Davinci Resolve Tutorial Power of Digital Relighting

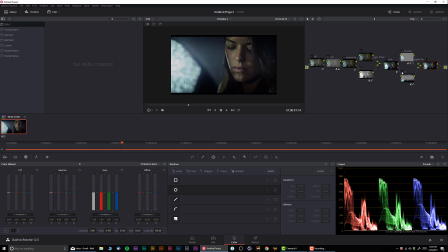8:16 Okay, so check it out, before and after. Let me go in the full screen so you guys can see better.
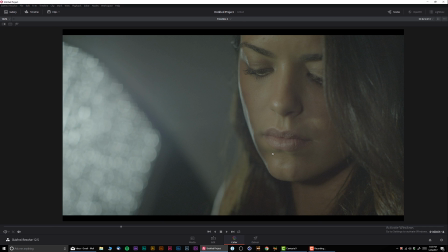8:22 And check out what we've done so far. So this was original, and this is after initial grading.
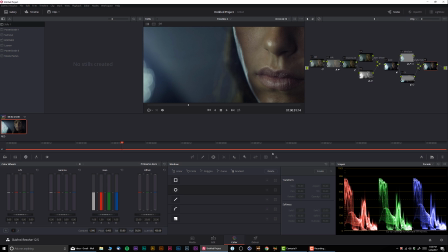8:30 Now, I want to take one step further, okay?
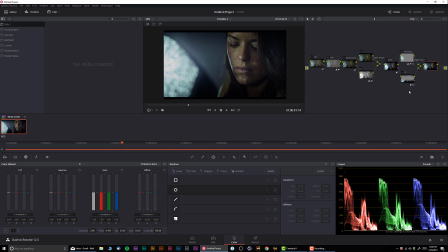8:35 And I want to create a more dramatic look for this. So again, we're in a parallel. I'm going to create another node, and I'm going to call this one Relighting, okay? And for the Relighting, I'm going to create a very simple custom mask, just like that.
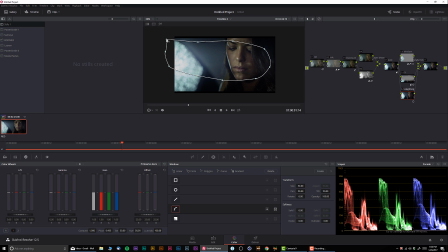8:55 Very simple, very sloppy. And what I'm going to do, I'm actually going to give it a little bit of spike, okay, like that, a little bit of contrast. I'm going to introduce a little bit of feather, okay.
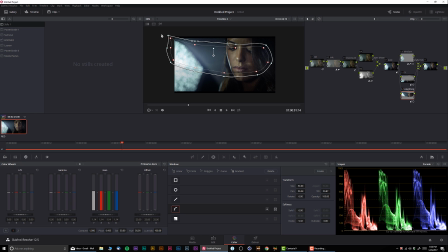9:13 Actually, I probably can do this thing even a little bit tighter, okay, like this. Like that looks very nice. Okay, like that looks good, and I can do actual feathering outside.
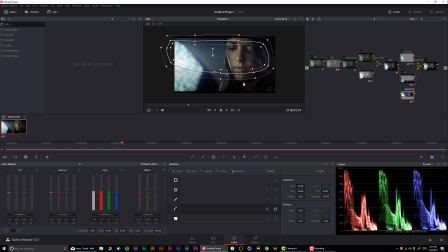9:32 The reason why I like to feather, I don't want to have any hard edges, and I want to make sure that everything in the color grading looks very, very natural. Okay, so let's actually give a little bit of gamma, okay? And let's check it out, before and after.
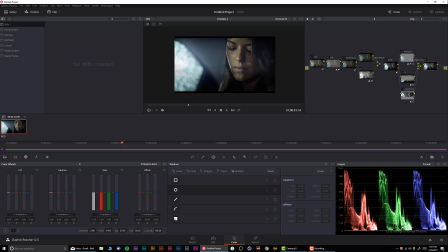9:52 Before and after. Huge difference, but I also see still a very hard trace of our adjustment. So I want to minimize that. Okay, and probably over here on her hair, I can cut it down just like this.
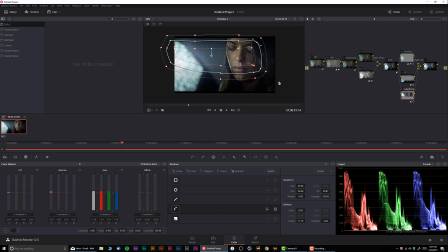10:12 All right, so let's see. That's our node. Let's check it out, what we've done.
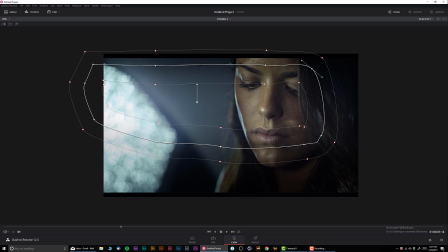10:21 Okay. Very, very cool effect.
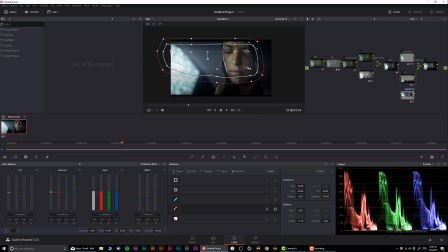10:25 So let's go back. Okay. And let's check out the whole entire shot. Before and after. Before and after.
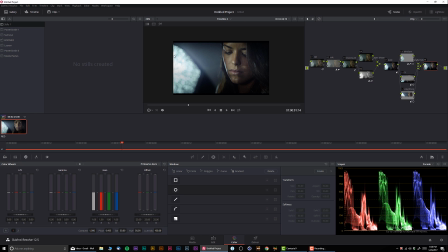10:38 And now we actually have the illusion that the light falling from the window on her face. So we sort of made it more dramatic like that versus before it's all evenly lit. Okay. That looks very, very nice.
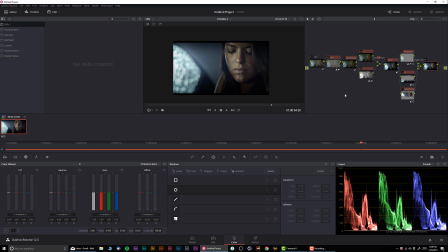10:59 And finally, just to kind of give it even more energy, I'm going to add film grain, okay, using film convert. Let me see.
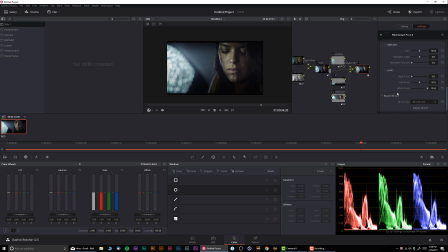11:16 And I'm going to be using, let me make sure that we're using GPU. All right, film color, I'm going to turn it off. I want to use my favorite Super 16.
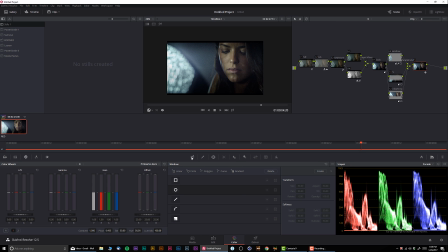11:31 I really, really love that look. Let's close this thing. And finally, I'm going to kill a little bit of highlights, just like this.
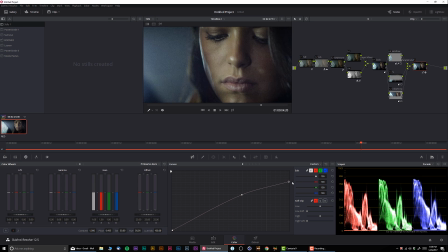11:39 Let's see. Okay. We're going to make it a little bit pasty.
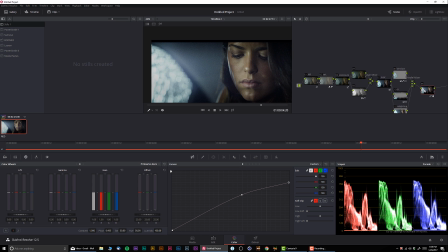11:48 All right. Like that looks great. Let's check it out. Before and after. Before and after. Looks very, very nice.
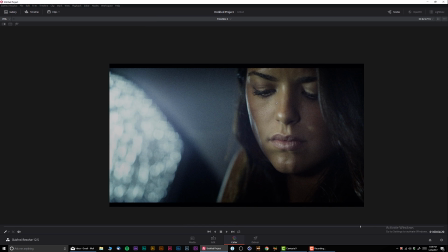12:01 All right. So let's see. Let's check this out full screen. Actually, the amount of grain is a little bit too much.
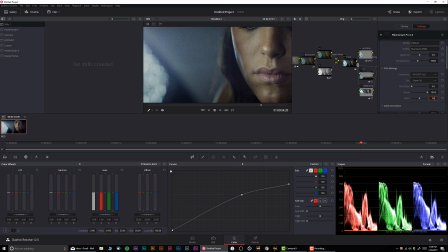12:09 And I'm probably going to use 40. No, 40, too little.
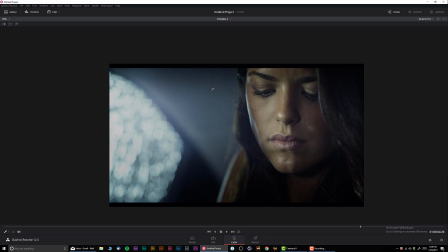12:15 Let's go 50. Okay, 50 is appropriate. And finally, let's take a look at the whole thing.
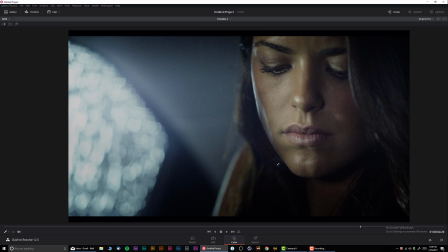12:22 So let's see.